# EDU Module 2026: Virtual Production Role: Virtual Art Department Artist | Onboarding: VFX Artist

Hi, I'm Divij Billa. I worked as a virtual art department artist on the ICVFX shoot for Jessica Spurrell's Bury Me music video. I was part of the team responsible for creating and optimizing the virtual environment that appears on the LED wall and is filmed in real time in a composite shot with the foreground set.
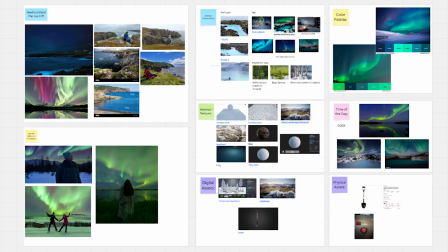0:15 Our process began with mood boarding and visual research,
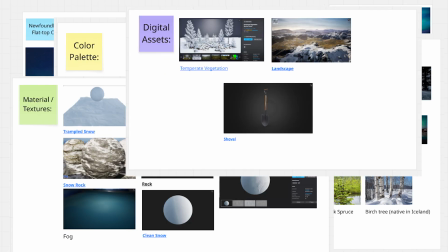0:19 alongside early asset research on Fab to identify the environment elements we would need and to establish the tone,
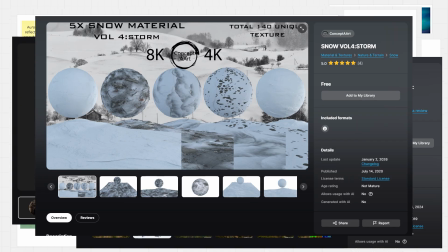0:25 color palette and overall atmosphere before building the scene in Unreal Engine.
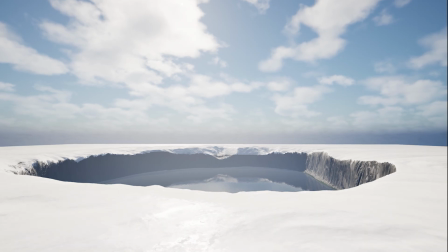0:30 We designed and blocked the environment directly in Unreal Engine using grey boxing and white boxing to establish layout,
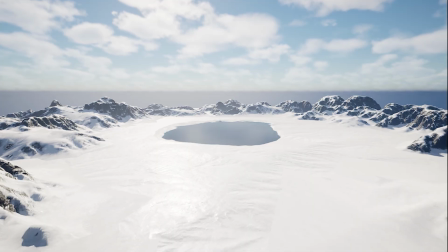0:36 scale and visual structure while allowing the scene to evolve in real time. One of the main visual focal points was the Aurora Borealis.
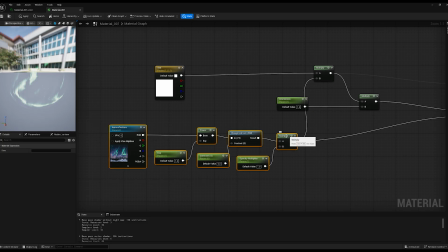0:43 I explored multiple implementation methods and developed the final sky material,
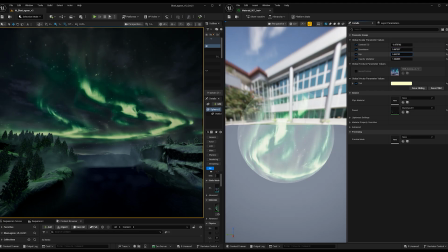0:48 reworking the shader to blend naturally with the sky dome and cloud layers, resulting in a more cinematic and cohesive look.
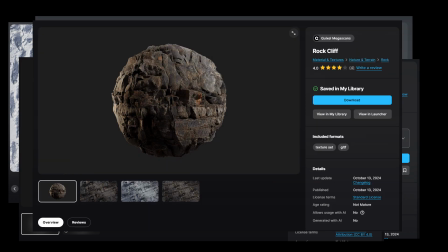0:54 With the layout established, we've sourced environment assets from Fab and other professional libraries,
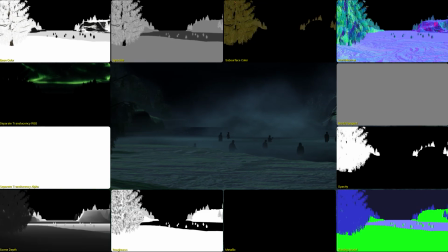1:00 selecting them based on visual quality, performance considerations, and stylistic capability with the environment.
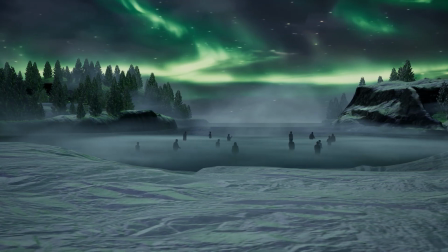1:05 Asset selection was also guided by production requirements, including license compliance and suitability for real-time use on an LED volume.
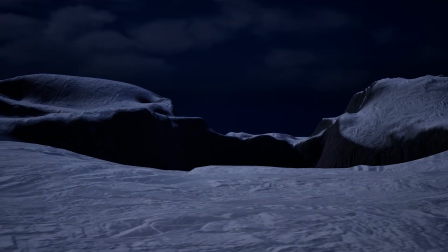1:13 We sculpted the landscape directly in Unreal Engine and combined it with modular environment elements to achieve the flat-top terrain silhouette required for the scene.
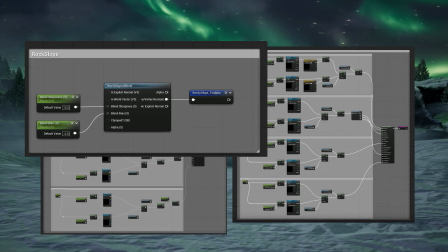1:21 To support this, I created a custom auto landscape material that applied snow textures to flatter surfaces and rock textures along cliff faces,
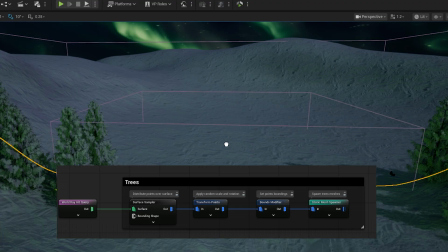1:28 allowing the terrain to respond naturally to slope and elevation. For environment population, I used PCG tools to procedurally place trees in dense areas,
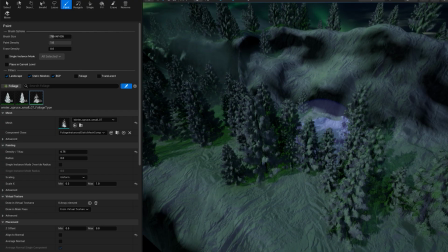1:37 while the team manually refined foliage placement where additional artistic control was needed.
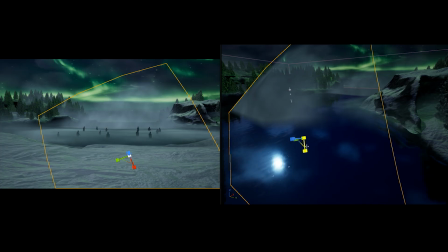1:42 For atmospheric depth, I controlled layered volumetric fog along with an additional fog solution to create a soft fog layer over the water surface,
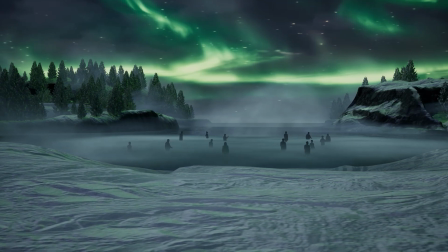1:50 allowing character models placed behind it to read subtly in depth rather than as hard silhouettes.
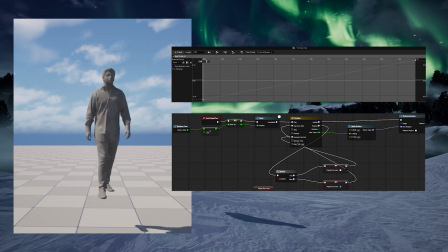1:55 To support realism, I built a lightweight character animation blueprint that introduced subtle looping motions in the water,
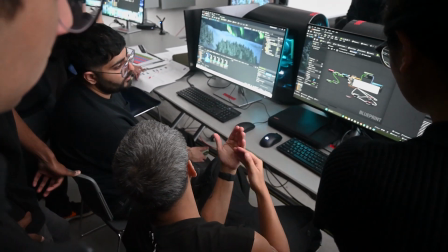2:02 ensuring the characters felt alive without drawing attention away from the environment.
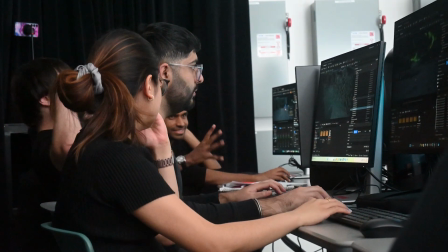2:07 We finalized the environment by refining materials, exposing parameters for quick iteration,
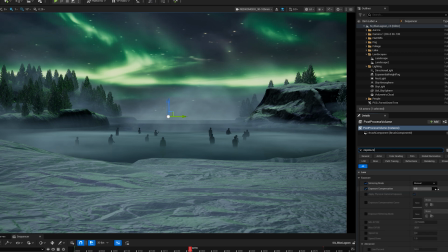2:13 using post-process volumes to control exposure, bloom, and color, allowing fast visual adjustments during production.
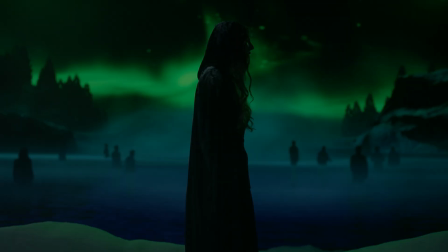2:20 This workflow resulted in a Blue Lagoon environment that was visually cohesive, performance-conscious, and ready for real-time filming on the LED wall. From my experience working as a VAD artist, I want to share a few practical points for VFX artists who are interested in onboarding as VAD specialists within virtual production and ICVFX workflows.
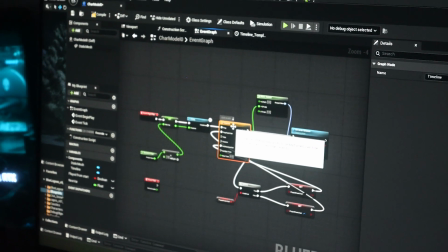2:39 If you come from a VFX background, a lot of this will already feel familiar. You're still building environments, working with assets, material, lighting, and composition.
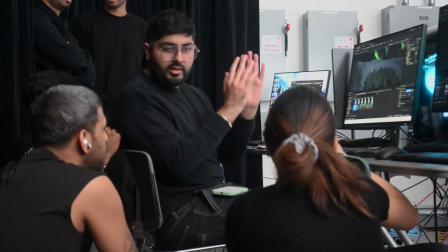2:48 Those fundamentals don't change. What does change is when the decisions are made.
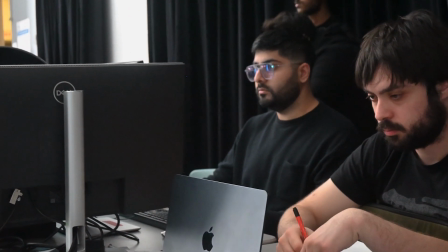2:53 In VAD, we rely heavily on grey boxing and white boxing early on, because layout, scale and camera relationships need to work before detail is added.
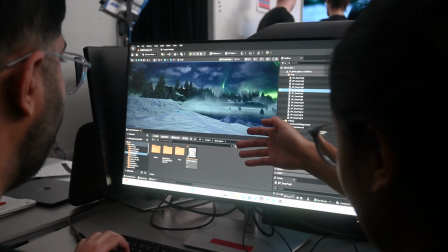3:01 This also includes virtual scouting, where environments are explored and adjusted digitally before stepping onto the stage.
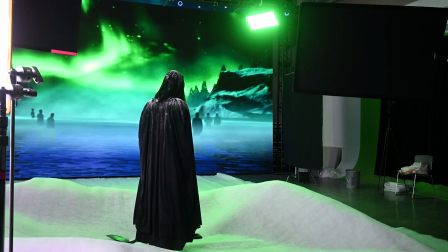3:08 It's similar to previs, just much closer to final. One important shift is that problems often only appear once content is running on the LED wall.
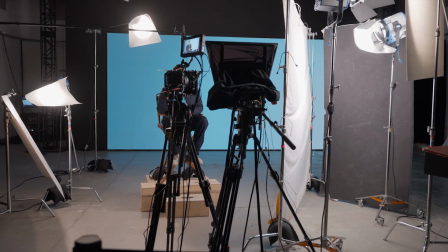3:16 Things like aliasing, moire or lighting mismatches may not show up in the viewport, but become obvious in camera.
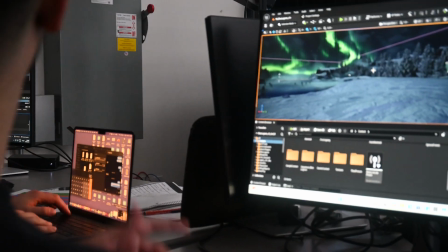3:22 That's why testing and blend days are critical.
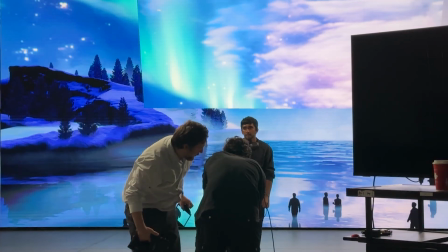3:24 As a VAD artist, you're constantly observing, adjusting and solving issues in real time across both virtual environment and physical set.
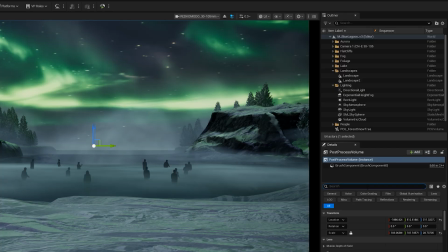3:32 Good scene organization becomes even more important.
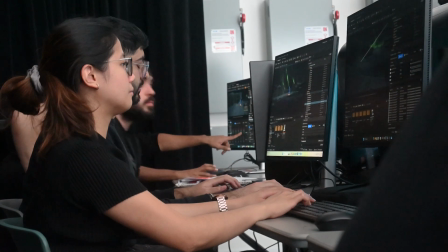3:34 Clean kit bashing, optimized assets and readable hierarchies help reduce visual artifacts and make fast changes possible under production pressure.
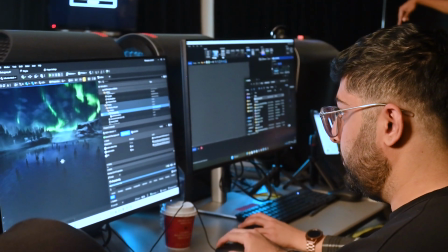3:42 The key thing to remember is that the storytelling doesn't change, only the tools do. As a VFX artist moving into VAD, you're not starting over.
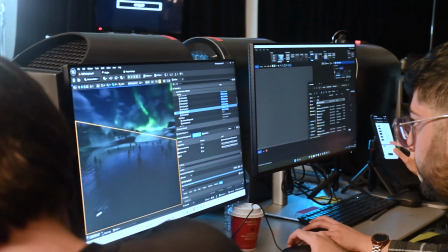3:50 You are adapting familiar skills to a real-time in-camera workflow.